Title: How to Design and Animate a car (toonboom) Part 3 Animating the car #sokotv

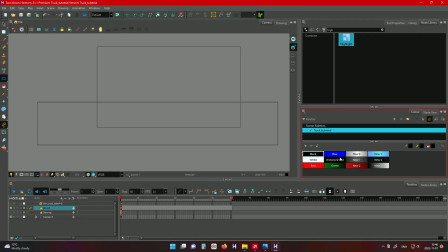(0:00)
Once you are done with the design for the car and you've colored it, it's now has highlights and shadows. Let's move on to the animation part.
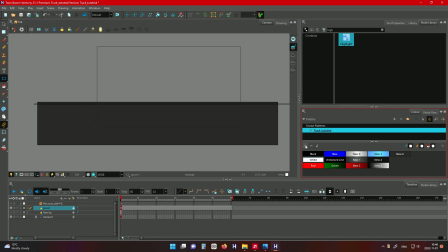(0:08)
So how I usually do my animation for the side view for a car, I draw the ground plane, like the ground.
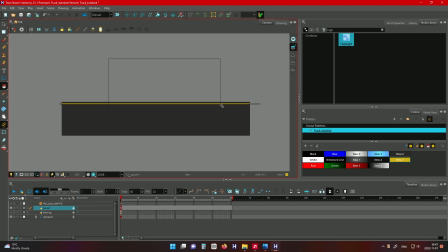(0:17)
So the ground will include the road and a bit of the background. So that part is the part that does not move. So it has to be flat.
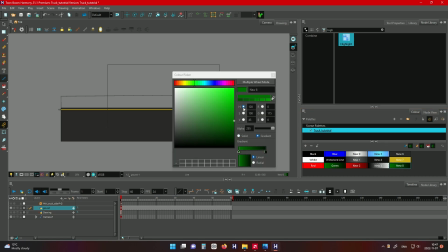(0:28)
It has to be straight so that people won't know, or no one will notice that it's not moving.
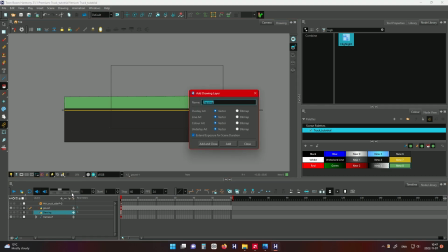(0:35)
People are perceive it as moving, so it needs to be flat. So that's what I'm doing right now.
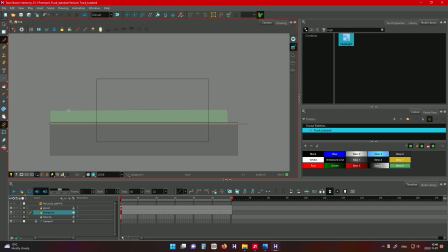(0:40)
You are more than welcome to add more details so that it looks more realistic, but for the purposes of this tutorial, I'm just going to be showing the basics. So I'm doing the background mountains. Those are way back. So we want to do a parallax effect where the mountains at the back are moving a bit
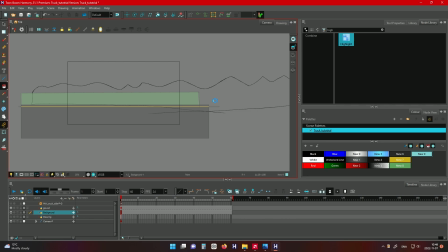(0:58)
slower than the trees and bushes that are closer to the car, so that it really shows the distance between them. You see how it looks. I don't know why the paint bucket takes so much time when it's painting,
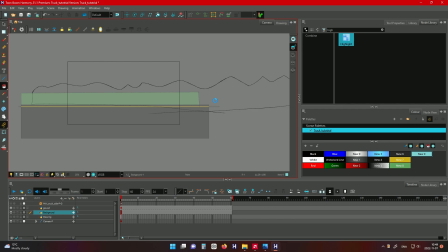(1:16)
especially when the drawing is a bit large. The paint bucket takes some time, so let's wait for it. I don't know why it takes so much time.
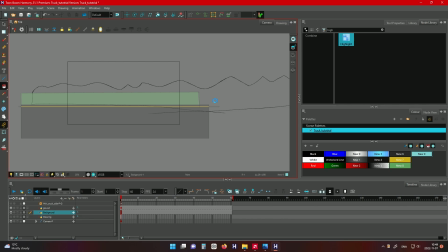(1:30)
Let's wait for it. Anytime from now, anytime. We're growing old. Yeah, it's done.
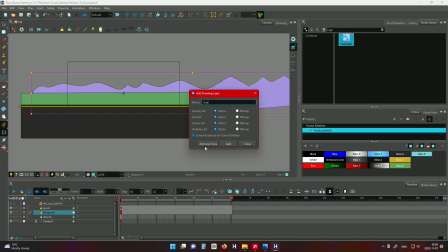(1:45)
So yeah, let's move on. So the background, I always use a different color for the drawing so that you can change the colors later.
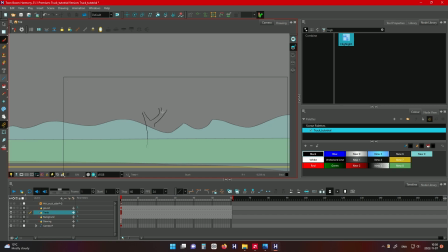(1:52)
So now I'm going to be drawing the tree. I usually just draw one, then rotate it, make it smaller, make it huge. So yeah, you can have more than one variation of the same tree.
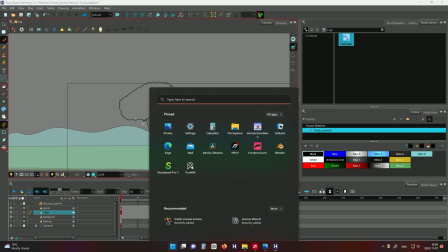(2:04)
You can draw more, but I'm just doing one this time.
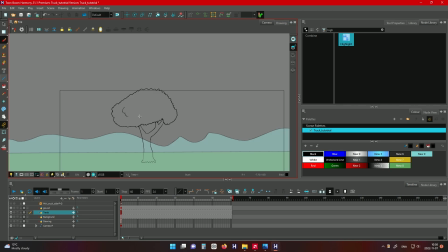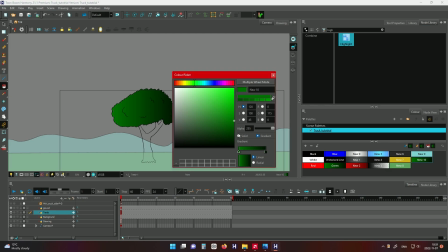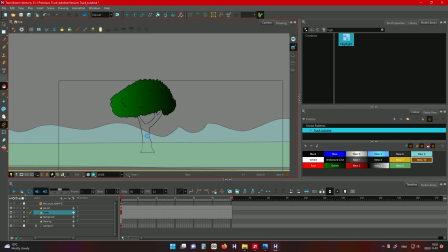Again, the paint bucket takes some time, so let's wait for it. Yeah, this time it was faster.
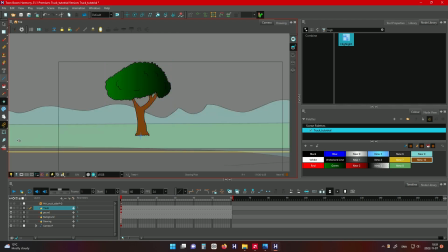(2:34)
Put the tree on top of the ground layer, but the mountains are at the back.
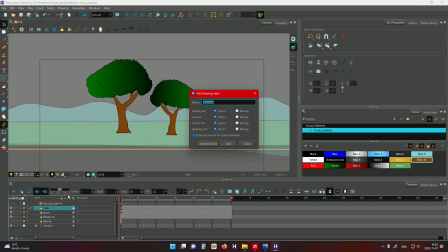(2:42)
Duplicate it, flip it, name the drawings.
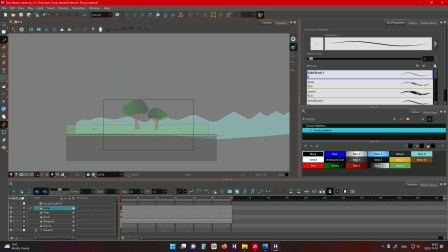(2:49)
Always name your drawings, it makes life much easier. I usually draw a bush in front of the trees just to hide the movement of the trees,
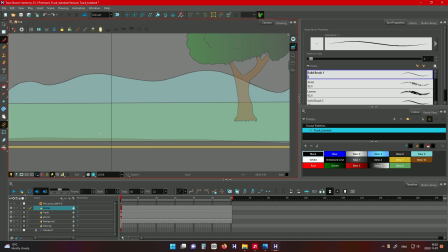(3:02)
especially the base of the tree. So I usually do something in front so that it's hidden.
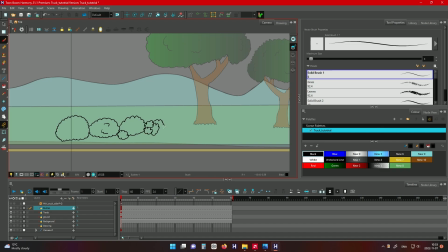(3:16)
Just putting a bit of variety to the bushes. If you have a brush that has leaves, you can just use that one as well.
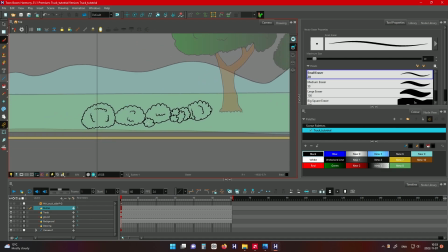(3:25)
Anything that you can do to block that at the front, you are more than welcome to be creative with it.
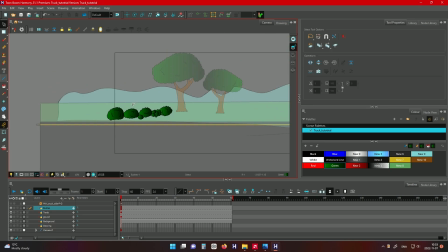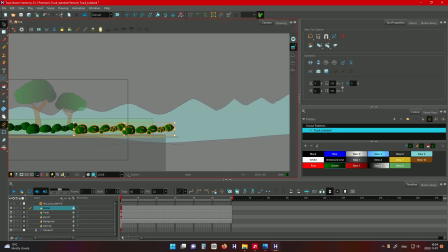(3:49)
I'm just duplicating it as much as I can because it's going to be moving.
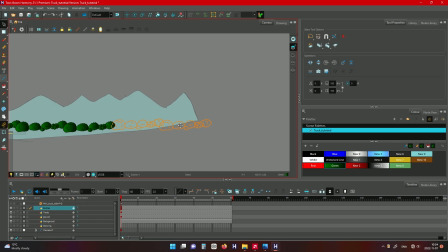(3:56)
So I put more on the right side just because all of the drawing will be moving to the left side.
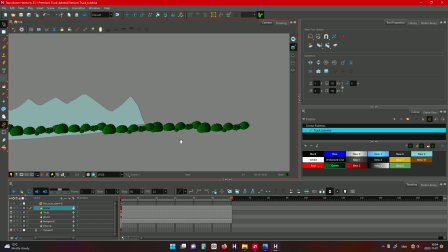(4:03)
So it has to be more on the right side so that you don't run out of bushes. So I'm just duplicating as much as I can. It takes some time, but yeah, you have to do it.
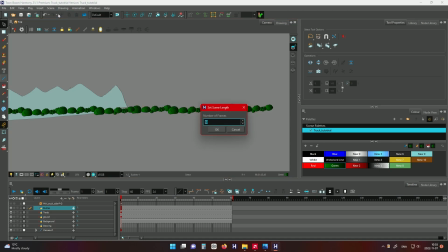(4:15)
Make sure it's straight so that there won't be any issues later. It's completely horizontal.
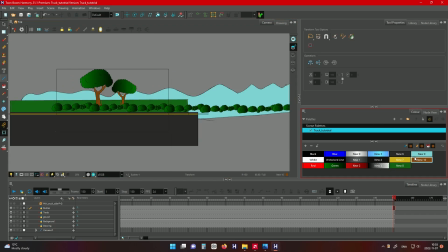(4:26)
So I think I have basically the most of the assets that I need.
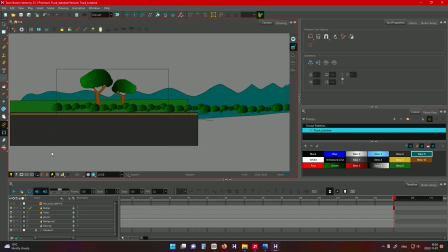(4:32)
I'm just going to be changing the color a bit. I'm left with the background.
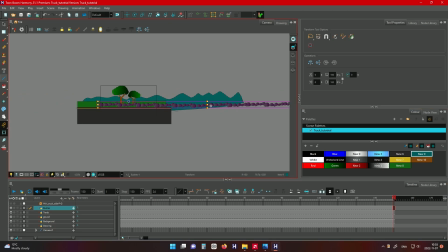(4:37)
I need a sky. I think I need a sky background there. So let me just see. So you move to the last frame, then you move all your drawing, as I'm doing there. For the tree, I usually do a bit of a trick I have one tree,
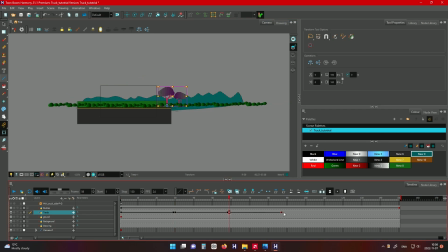(4:56)
but I repeat the process so that it appears like trees are coming endlessly. It's moving a bit, just duplicating the keyframes, but it's moving too fast, so I'll need to reduce the speed a bit.
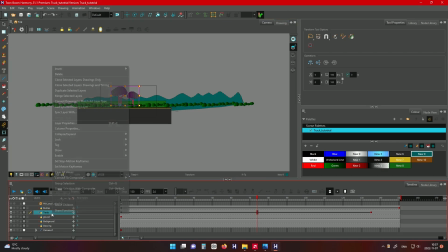(5:18)
Still moving a bit too fast. Now it's looking better now. Just duplicate the drawing and offset the different keyframes.
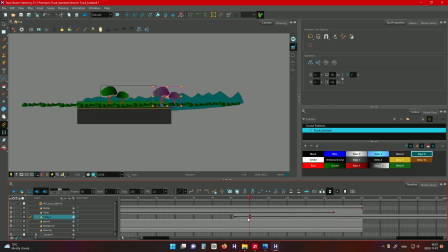To remember to offset
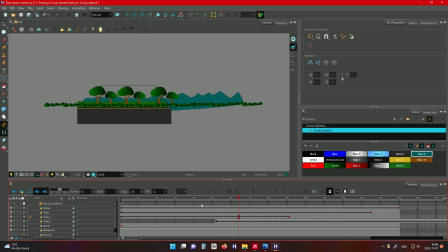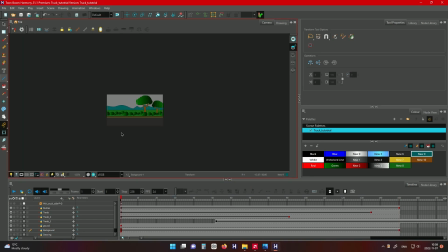(6:03)
the mountain moves a bit slower, moves way slower than everything else, but it needs to move, and that gives the effects of depth and speed.
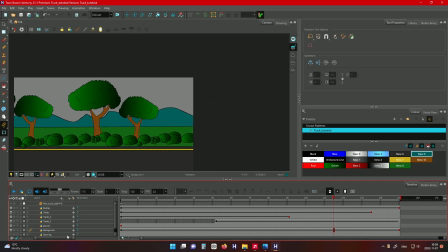(6:13)
So that's what we're working on, that illusion of depth.
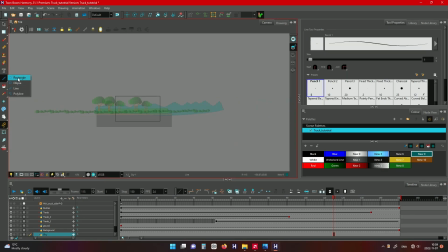(6:19)
There's another way of doing this by using the z-axis,
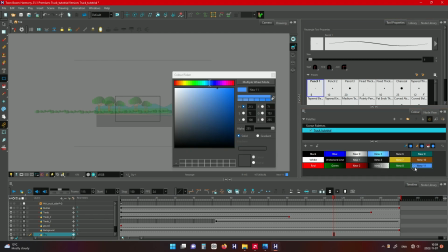(6:24)
but it takes a bit of time, and I usually don't like using the z-axis because everything gets complicated way fast.
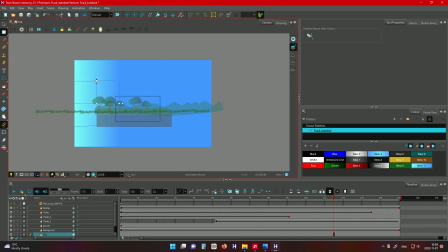(6:32)
So this is me just doing the sky. It's just a basic gradient color.
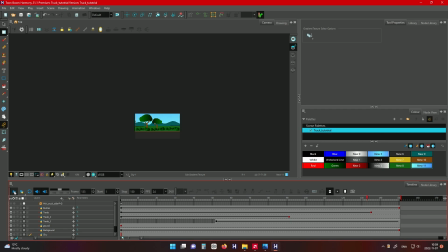(6:38)
As you can see, it's moving more realistic now. Then from there, it's time to add the car. It's going the wrong direction. Let's flip it. Scale it to a nice
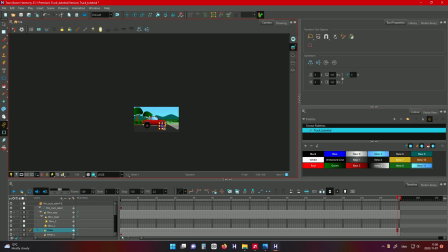(6:58)
so what you need to do for the wheels is just rotating. You need to just rotate the wheels.
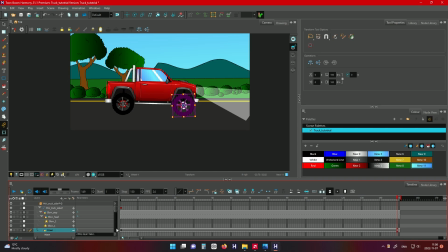(7:02)
So I just usually just rotate it so that I get a keyframe, then I play around with the figures themselves rather than spinning the wheel manually.
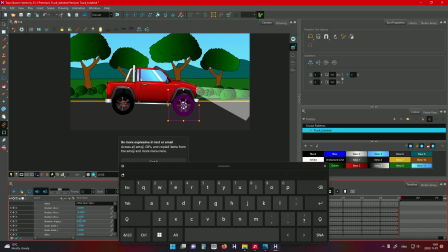(7:13)
So just test out different numbers of rotations
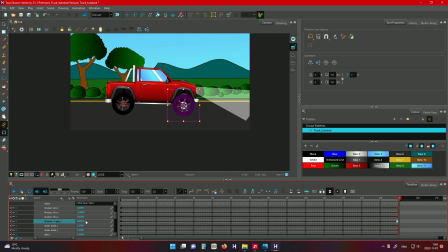(7:19)
till you get something that looks like it's not slipping around,
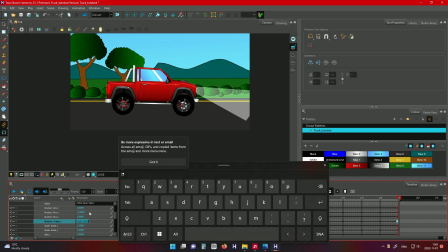(7:24)
because slipping is one of the major giveaways that this is not moving.
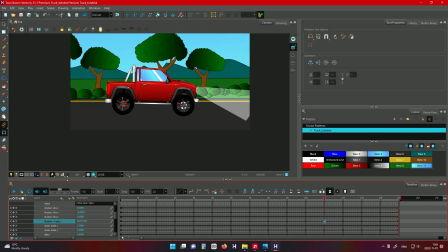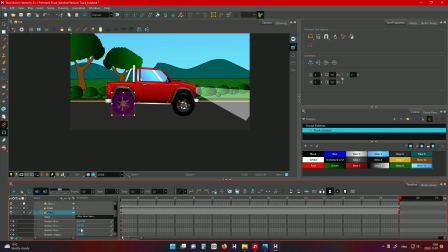(7:36)
Once the first view is okay, just copy the number of the rotation and everything should move fine.
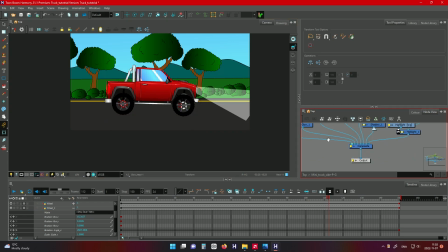(7:45)
The other thing, I just usually add a motion blade to the wheel so that they look more realistic than just having them move like that. If you move like that, yes, it can work,
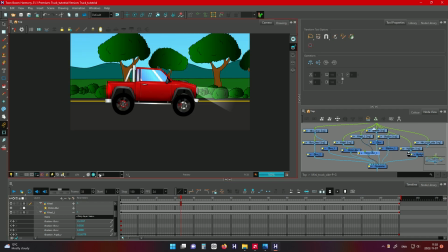(7:56)
but just a small motion blade will definitely add a bit more realism to your animation.